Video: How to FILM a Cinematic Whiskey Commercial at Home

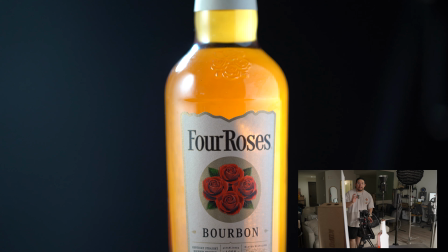So what I'm gonna do is I'm gonna go ahead and add this just foam whiteboard to kind of bounce some of that light back. And as you can see, it brings some of it back. And it's not completely perfect, but it'll do the job.
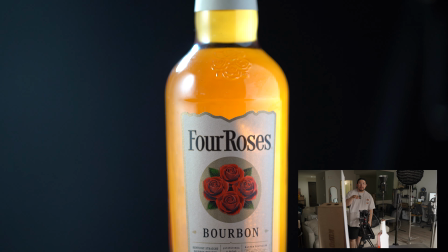And then for the other one, it's still not light enough, but I can't shoot a light directly to the bottle because you're gonna see the light.
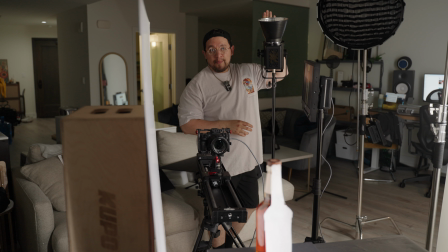So my solution around this is usually either shoot up to the ceiling or shoot to the side. So for this one, shooting up to the ceiling works. And so I'm just gonna go ahead and turn on the light. And I'm using this reflector.
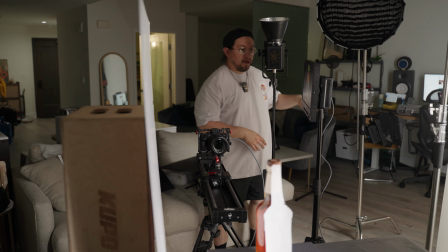And I'm gonna go ahead and do it.
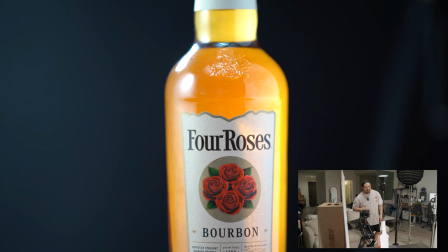And that makes a big difference. And now the final light that I'm gonna add is the background light.
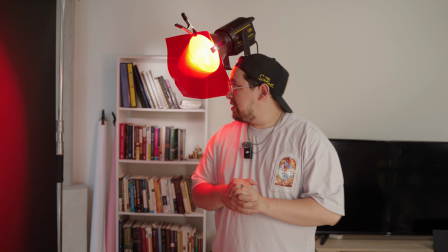So let's go ahead and do that. So for this final light, I'm actually using a VL150 reflector once again,
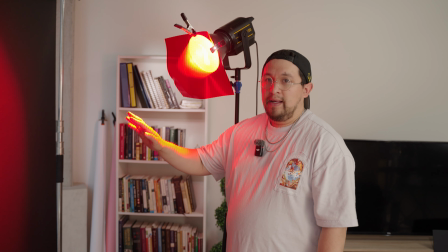and then I'm attaching a gel to the reflector to create that kind of red color that I want because it is red roses.
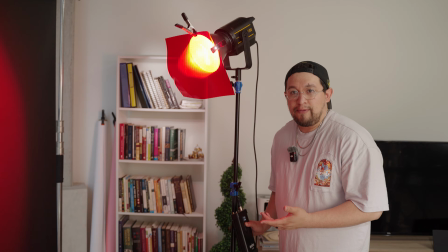So a little bit of red would go good on the background. And the next thing that I'm gonna do is right now, it is about 41%, but let me show you guys what it looks like without it.
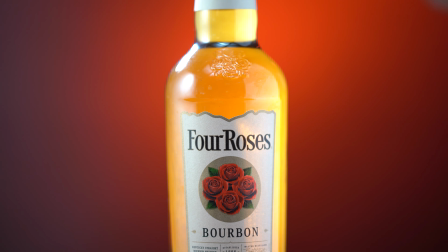And then here's what it looks like with it. And it looks really nice. I am using a bit of 2 clamps here to kind of hold it.
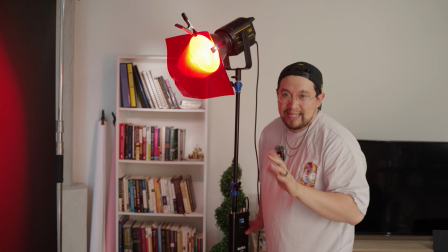And sometimes these do melt, but it is 150. So usually it takes about a while, maybe like 8 hours for it to melt.
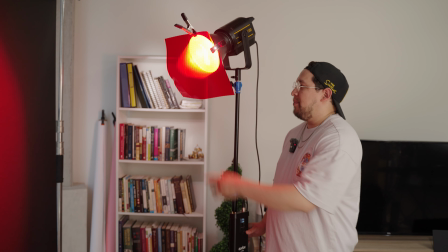Don't quote me on that, but that's what happened to me last time. I got a little jacked up, but now it's fine.
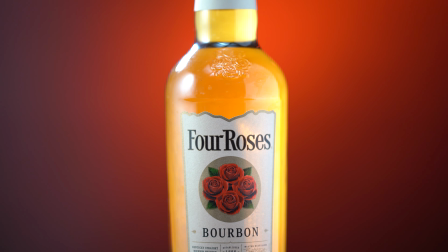And then the last thing is, I am seeing a little bit of spill on the key light. So there's a little bit of white going onto the background.
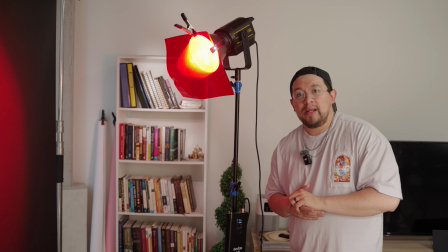So what I'm gonna do is I'm gonna go grab a clamp and I'm gonna clamp that up with a black foam board.
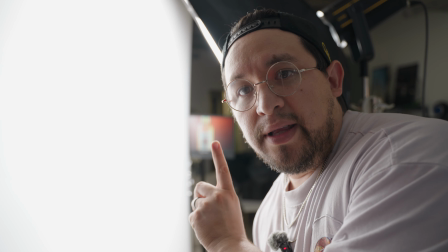So let's go ahead and do that. All right guys, so right now I am looking at the monitor that is right here, and I'm gonna go ahead and clamp this
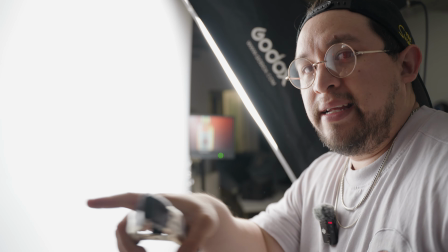onto the diffuser so that it stops spilling, so that white stops spilling onto the thing.
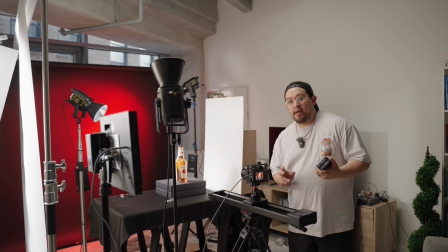So I am recording on both, so this technically should fix the problem. And I'm just gonna go ahead and clamp it. Give me a moment. And that stops some of the spilling. And I think it did a good job. So that helps. So this essentially kind of helps a little bit with the spilling.
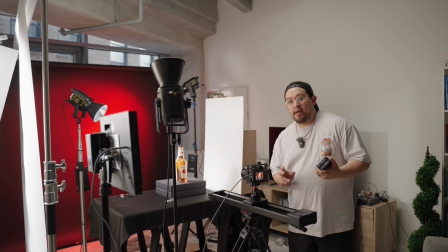And you can do it with like these foam boards, super cheap, $3 at Michael's. So we're gonna go ahead and get started for the next shot. And so what we're actually gonna do is we're gonna add this MTF battery to the back. And then now I'm just gonna hold the button down.
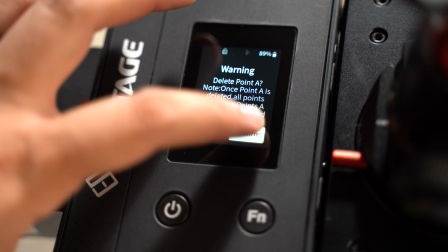And it's gonna do a little bit of adjusting on its own. I'm gonna just let it do its thing. And it's ready to be calibrated. So now, the good thing about the iFootage is I just press video. And then after video, I'm gonna go ahead and delete the rest of my old stops, confirm.
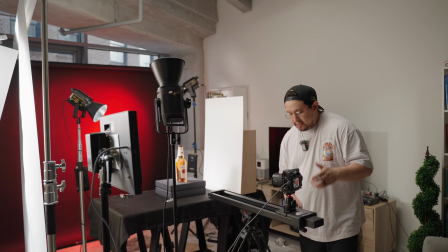And you can actually manually set this to wherever you want. So you just have to hold both of these real fast, let it go.
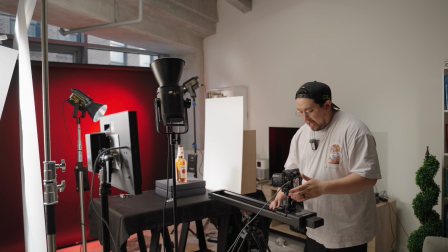It does the sound, it unlocks. And then now I can move this however I want. So let's say, for example, I wanted this to be my A point. So I'm just gonna put A point.
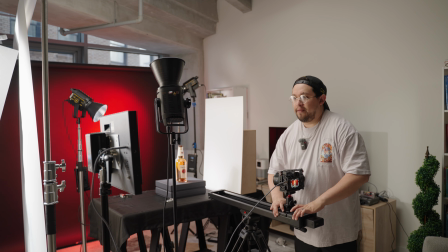And then from here, if I wanted to kind of go in, give me a moment, I'm gonna pull this in.
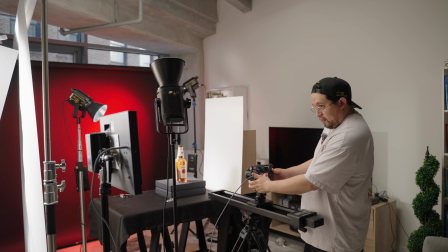Turn it a little bit. Perfect. And then that could be my B point.
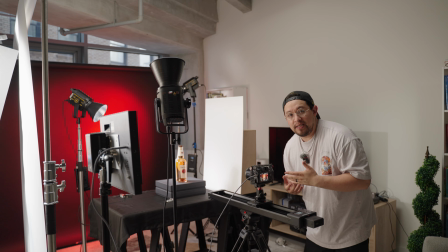And then I could put the settings. I can put, if I wanted to take 15 to 10 seconds. Now, what I have realized with the slider is that just with this simple ball head, it does tend to do a little bit of motion. So when you're filming,
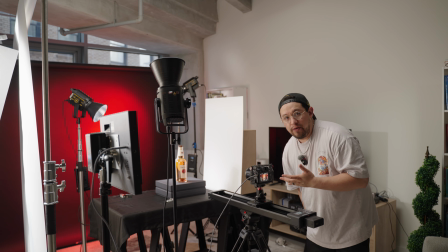ideally you would be filming at 60 FPS or 120 FPS because sometimes there is a little bit of jerking movement on it. And so in order to kind of make the shot a little bit longer if you needed to, you could slow-mo it, or you could get the exact type of shot that you want.
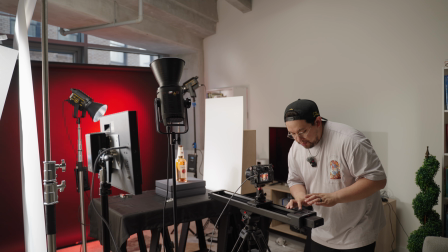But I just kind of want that slow pull. So I'm just gonna press standby and it's gonna connect.